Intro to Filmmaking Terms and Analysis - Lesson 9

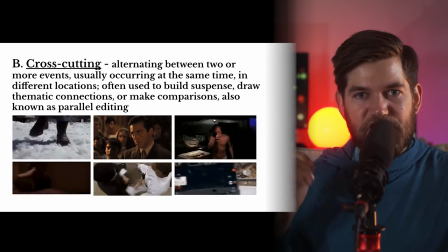[8:16]
He's held hostage in her home. She's broken his legs so that he can't leave.
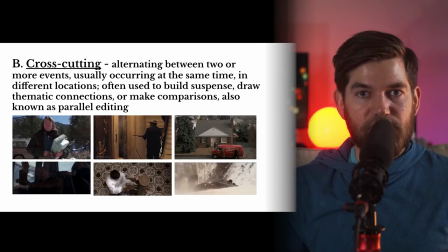[8:21]
He's in a wheelchair, and he's trying to call the police while she's out getting groceries. He doesn't have a lot of time, and we see her approaching the home.
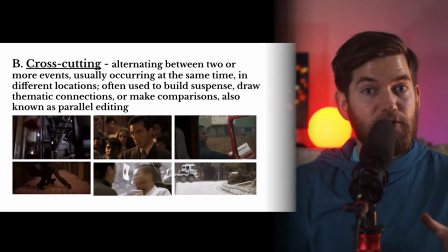[8:29]
She has arrived, and he's got to get back to bed before she knows that he called the police or tried to.
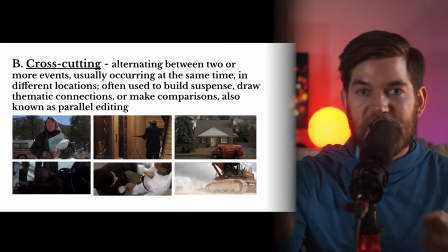[8:36]
So we're cross-cutting between the woman getting close to the home and the man trying to get back to bed.
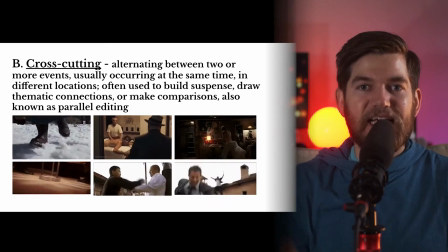[8:43]
Back and forth, back and forth, building that tension, building that suspense.
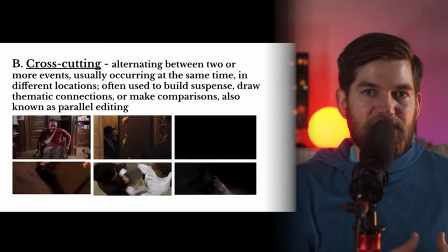[8:47]
In the top middle example, we see that this gangster, this mob leader, is in Catholic mass.
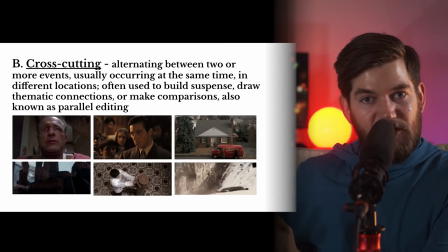[8:53]
He is practicing the rituals of Christianity, but we are cross-cutting with murder and assassination.
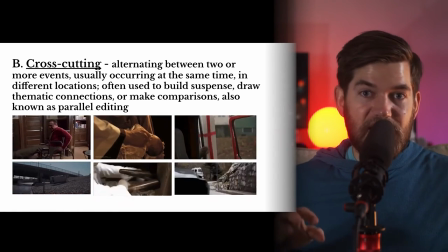[8:58]
He has sent his men to kill, and we're seeing those killings while we're seeing him in church,
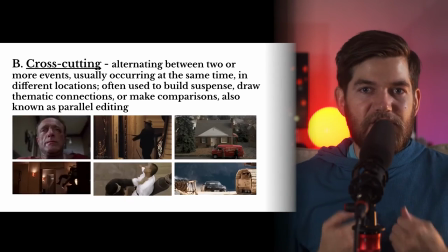[9:05]
juxtaposing these two things, drawing out the theme of good versus evil.
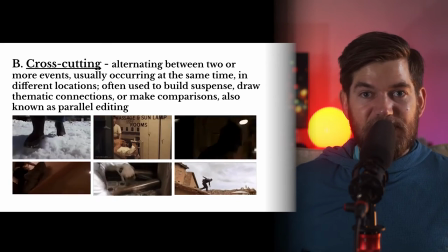[9:10]
In the top right example, we see another example of building suspense.
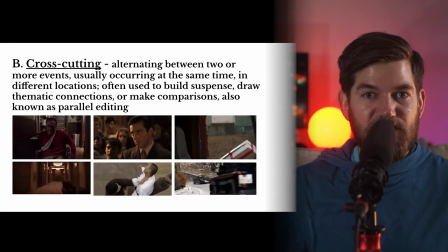[9:14]
There's a police officer who has a gun inside of a gift box, and he's approaching this man's home, and he thinks this man is kidnapping women.
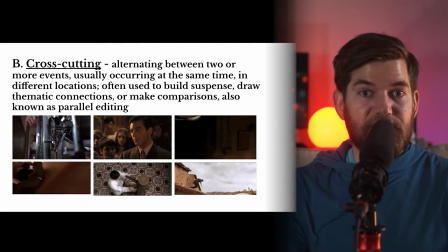[9:23]
This man is screaming and yelling and running upstairs to greet the police officer at the door, and we don't know what's going to happen when he opens the door.
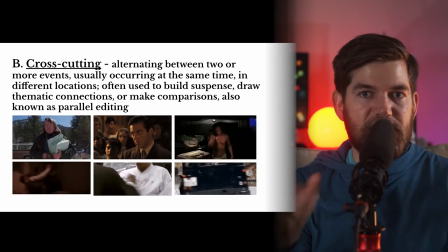[9:31]
So the suspense is building as we see these two events play out.
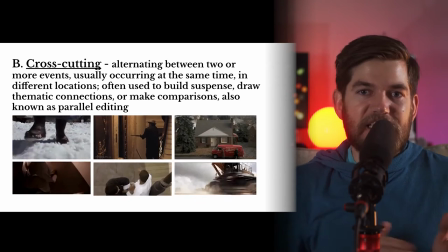[9:36]
In the bottom left example from Inception, this movie relies on cross-cutting.
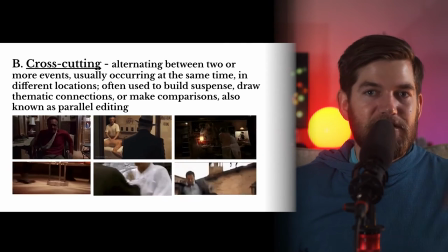[9:41]
It relies on that parallel editing between dreams and reality, dreams within dreams.
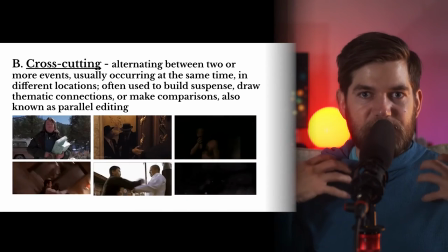[9:47]
Characters are at different levels of dream state. Some of them are asleep in the van while they're fighting in the dream state.
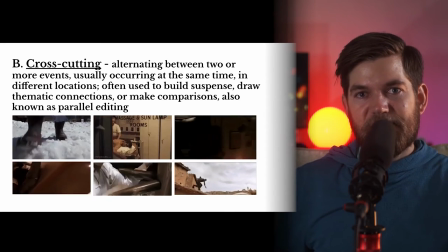[9:54]
We're seeing the character in the dream, and we're seeing the character sleep in the van, cross-cutting between these two realities.
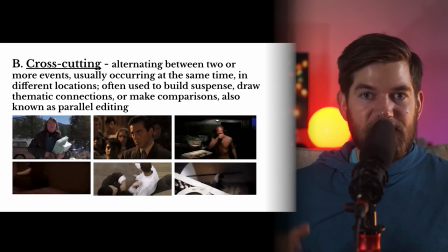[10:01]
In the bottom middle example, we see a character practicing to fight with a dummy and then really fighting with a real person.
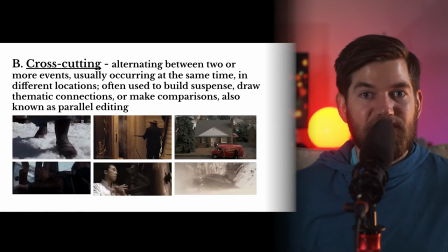[10:07]
That comparison is telling us that he's done all the preparation he needs and that his hard work is paying off.
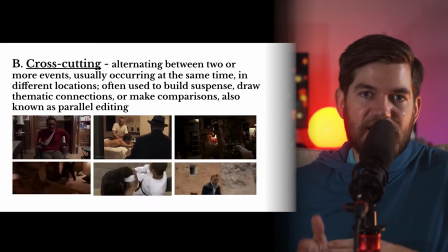[10:13]
In the bottom right example, we see cross-cutting between two chase scenes.
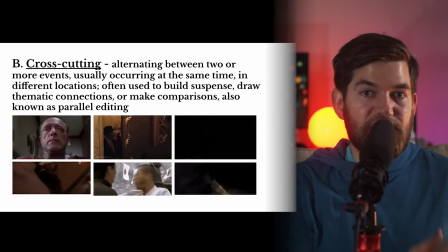[10:18]
This adds to the excitement of a foot chase by cross-cutting with a car chase. Our next example of an additional editing technique is the jump cut.
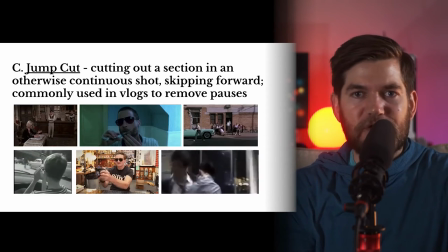[10:27]
And I need you to pay special attention to this because many people, even people in Hollywood, use this term incorrectly.
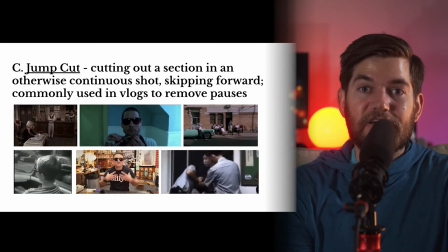[10:35]
A jump cut is something that you've seen a lot of in your life if you've watched a lot of YouTube videos.
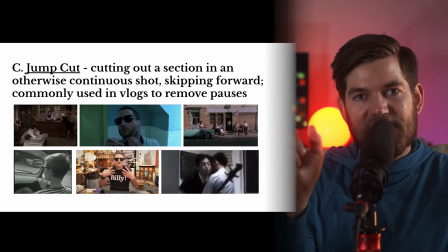[10:41]
Jump cutting is when you cut out a section in a continuous shot.
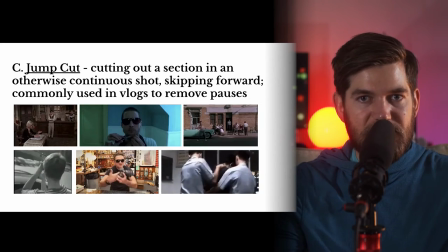[10:46]
If you hadn't made the cut, the shot would have just kept going on continuously, but you took out something in the middle, and so there's a little skip.
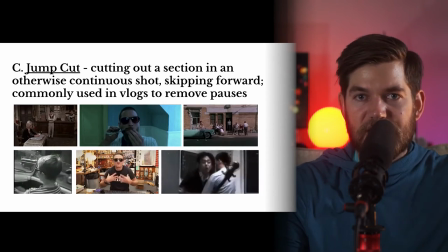[10:55]
This is not as big as an elliptical edit to a new location and time. This is a little skip inside of a single shot.
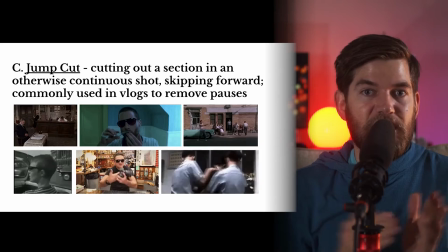[11:02]
I'm using jump cuts all the time to cut out pauses, ums, and uhs, and when I look at my notes.
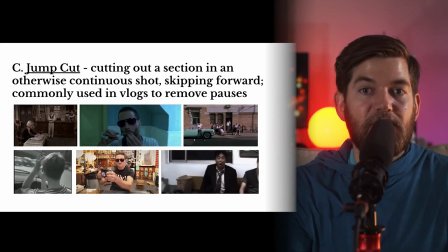[11:08]
So jump cutting is something that you're seeing right now, and I'll show you an example of it right now.
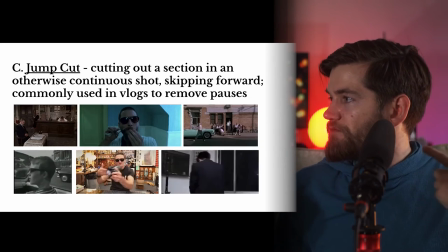[11:13]
Now, see that? See how it switched from me looking forward to me looking to the side?
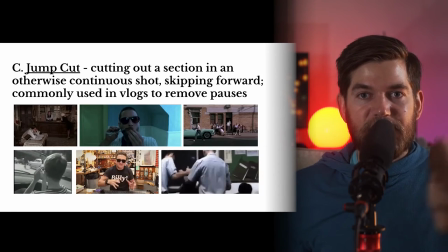[11:20]
See that? See how my head just suddenly started looking that way?
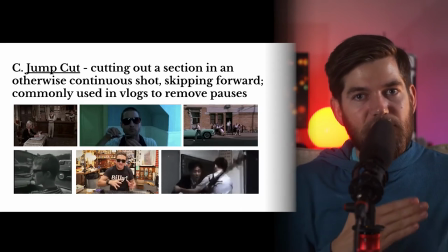[11:24]
I cut out the part where I turned my head, and so you saw a jump in time inside of a single shot.
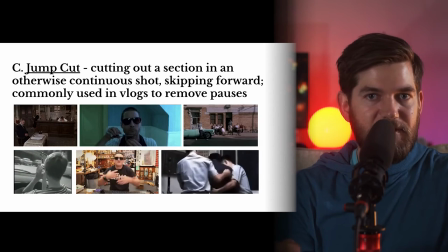[11:31]
That is a jump cut. In other words, you're skipping forward inside of a continuous shot.
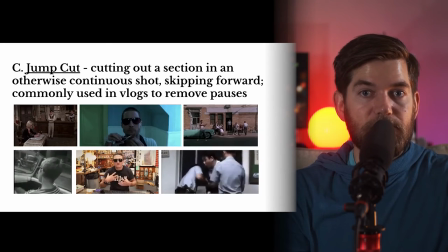[11:36]
This is commonly used in vlogs on YouTube to skip the pauses, the ums, the uhs.
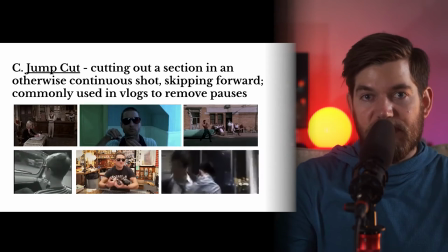[11:42]
It helps to speed things up and add to the pace, but usually filmmakers don't want jump cuts inside of their shots.
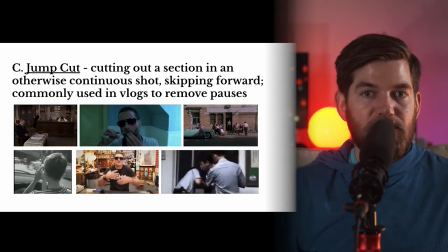[11:49]
They usually want to cut to a different angle or a different point of view so that it doesn't interrupt and stand out to the audience as a mistake.
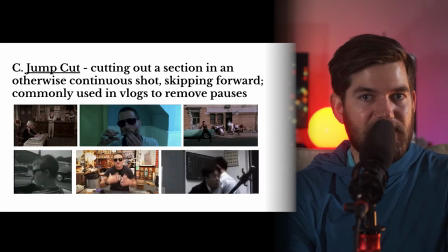[11:57]
But sometimes jump cuts can be used creatively.
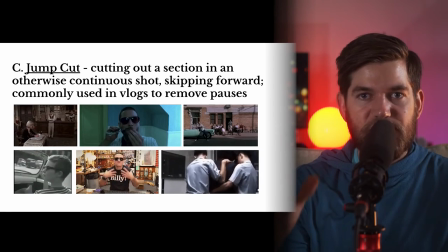[12:00]
In the top left example, you see the camera stays stationary, static on a tripod, but the characters bounce around the room with jump cuts.
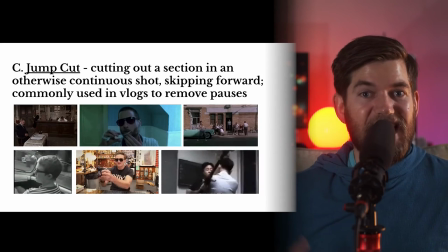[12:09]
In the top middle example, you can see jump cuts are used to add kind of a nervous tension to the scene.
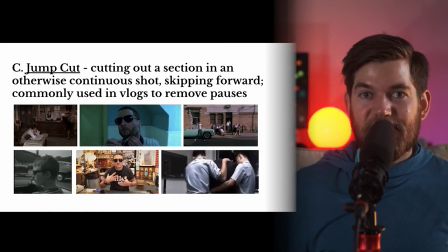[12:15]
This character is shaving, but he's thinking very depressing thoughts. In the top right example, you can see that jump cuts can be used to turn a static shot into a montage.